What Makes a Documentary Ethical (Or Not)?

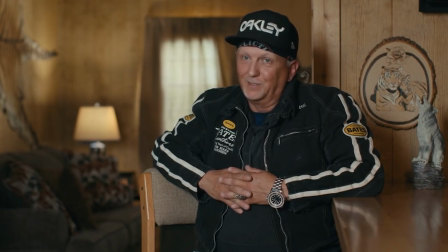And agreeing to be filmed doesn't generally mean you're agreeing to the way documentarians will choose to portray you.
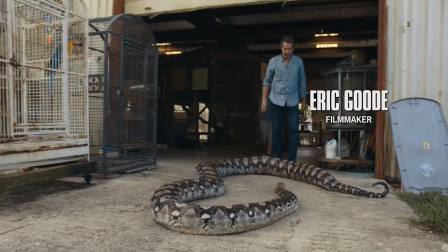In fact, Pryluck actually suggests documentarians try to collaborate with their subjects to avoid ethical issues and craft more fair portrayals.
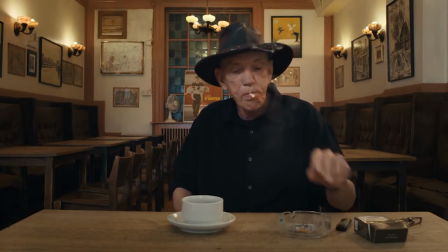Of course, filmmakers often justify their intrusion into people's lives by evoking a real truth about the medium.
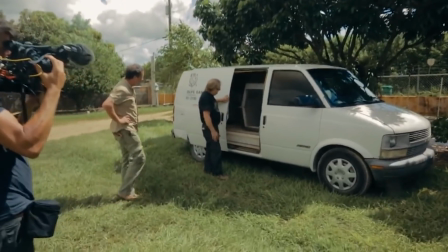It's long been used to expose hidden societal injustices or to teach people about important social causes. According to Pryluck, a responsible documentarian has to balance the society's right to know about an important topic with the individual's right to be free of humiliation, shame, and indignity. In this way, he explains, exploitation is justified through claims of society's interest in advancing knowledge. We can see this balance being thoughtfully negotiated throughout the genre.
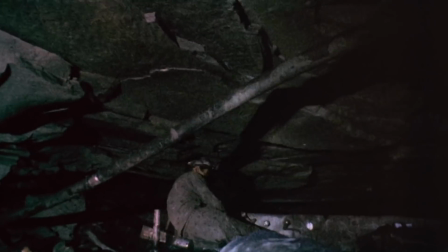Take Harlan County, USA, which exposed the devastation faced by union miners in Kentucky fighting for fair wages and working conditions.
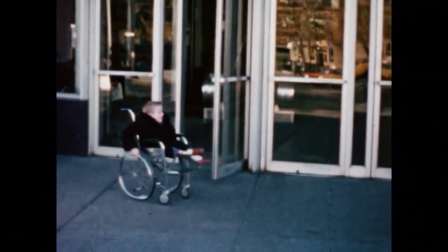Or Crip Camp, which highlights the struggle for disability rights in the 70s. So does Tiger King justify its arguable exploitation through its advancement of knowledge?
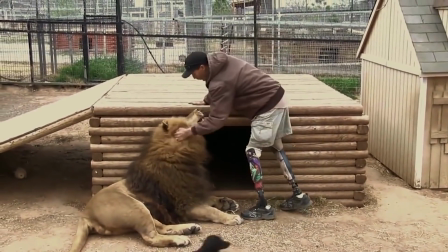It's debatable. The show certainly doesn't seem particularly concerned with its educational value,
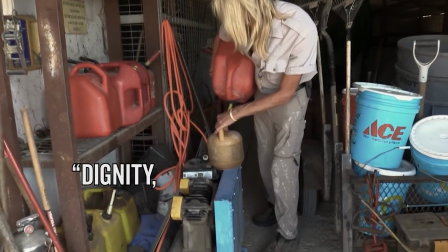nor with what Pryluck calls the dignity, respect, and pride of the people in the films.
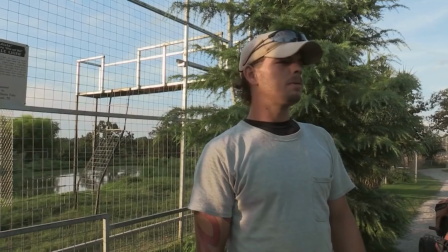And it doesn't necessarily raise any host of ethical issues that you could reasonably consider to be of public interest, unless you're super into really bad music videos.
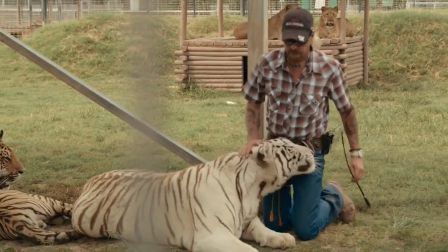While Tiger King could purport to raise ethical questions about the way privately owned tigers are treated in America,
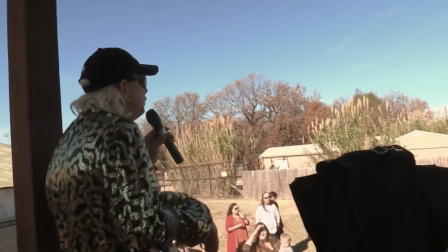the show generally seems more interested in gawking at its human subjects.
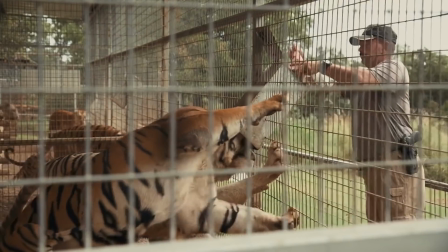The directors reportedly convinced some subjects to appear on screen by saying that they were trying to make the big cat version of Blackfish.
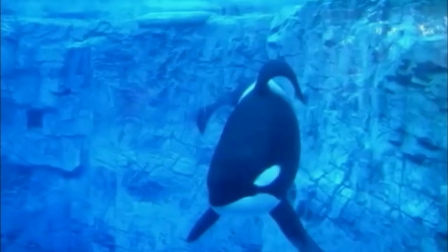That was the popular 2013 documentary which exposed SeaWorld's abuse of its captive whales.
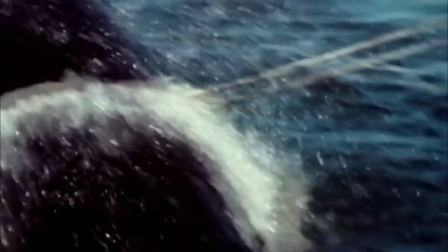Compare Blackfish to Tiger King.
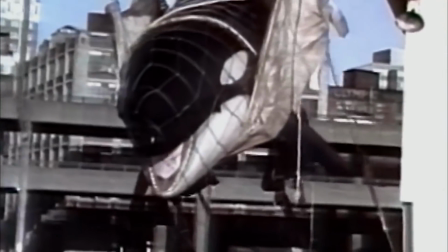It's pretty easy to see which one is earnestly trying to expose systemic animal abuse and which one is more interested in juicy drama. The lack of concern over the ethics of tiger breeding led to plenty of criticism by the media, including by Peter Frick Wright, co-producer of the podcast Cat People and writer for the magazine Outside.
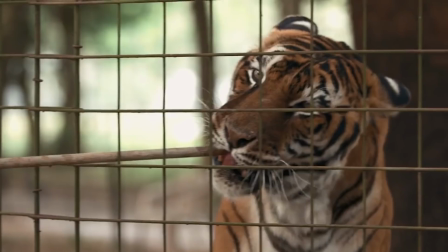He criticized the fact that the filmmakers basically ignore the fact that Baskin seems to treat her tigers more humanely than exotic.
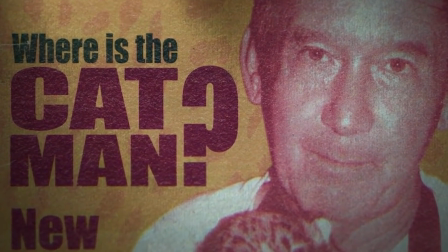Coupled with the extensive focus on Baskin's husband's disappearance, this clearly helped stack the deck in determining viewers' allegiances.
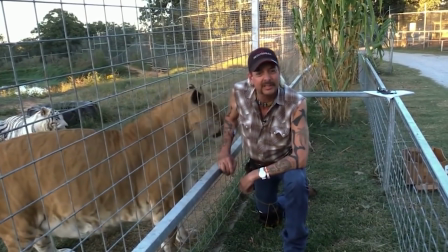This is part of the expository aspect of the film, which creates a narrative in which Joe is the flawed protagonist and Carol the intolerable antagonist. Tellingly, there are plenty of Joe Exotic fans, while Carol is pretty universally hated. Though if you're the lonely maker of this Carol Baskin fan art, please drop a comment.
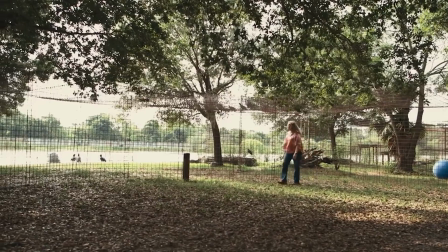This results from the way the show exaggerates and hyper-focuses on Carol's admittedly annoying eccentricities like her obnoxious Facebook presence.
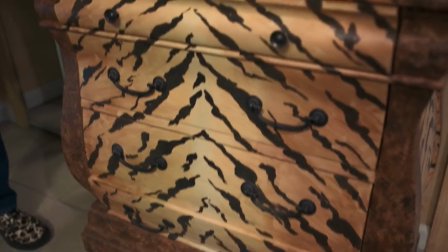Hey, all you cool cats and kittens, it's Carol.
The camera scans every leopard-printed item in her house as if to say, "Is this lady a kook?"
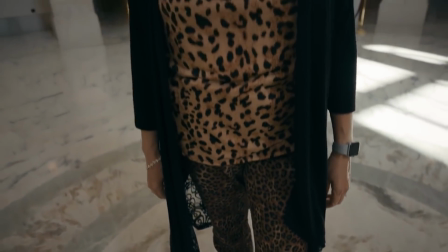Again, this objectifying lens prevents us from seeing Carol as an actual three-dimensional person and renders her a caricature.
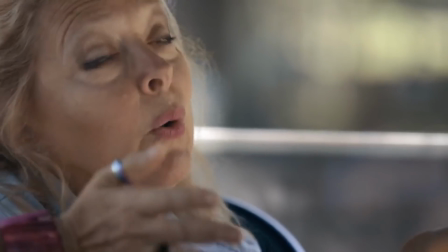And it's a lot easier to believe that a caricature would kill their husband.
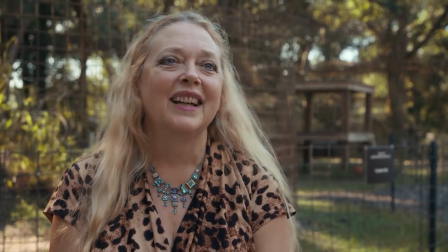This is another example of how the filmmaker's selective framing can change the audience's response to people and events.
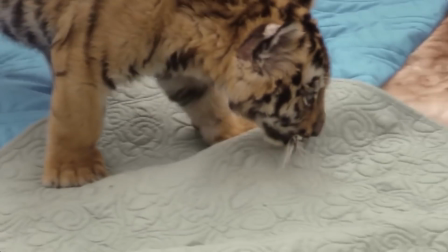Frick Wright also suggests that Tiger King actually represents a step backward for conservation efforts.
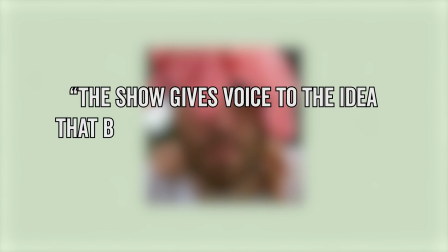He states that the show gives voice to the idea that breeders are helping wildlife by increasing their numbers. This is one of the most common arguments you hear from tiger owners and breeders. It's also intellectually dishonest, and the fact that the series does not give anyone a chance to correct is irresponsible.
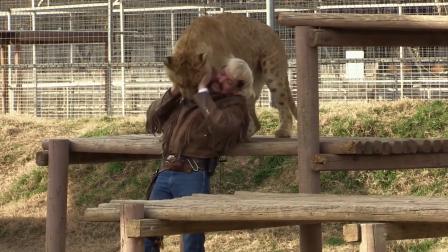What's more, Frick Wright points out a major cinch in Exotic's defense of his business.
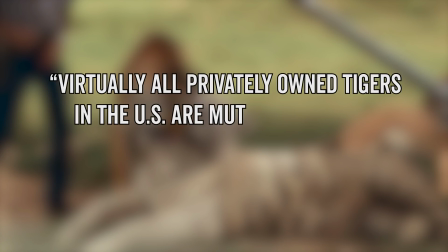He explains that virtually all privately owned tigers in the US are mutts who do not belong to any of the 6 distinct subspecies found in the wild, and therefore are genetically useless to conservation efforts.
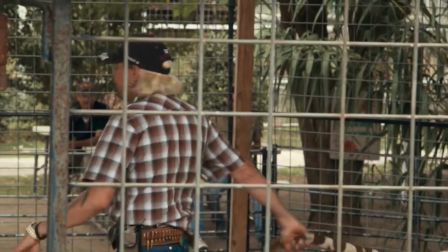Basically, Joe Exotic's work is not helping regenerate the tiger population as the show might make you think. So the voyeurism coupled with lack of ethical concerns makes Tiger King look pretty sus. But does that make it irresponsible to indulge in the show as a spectator?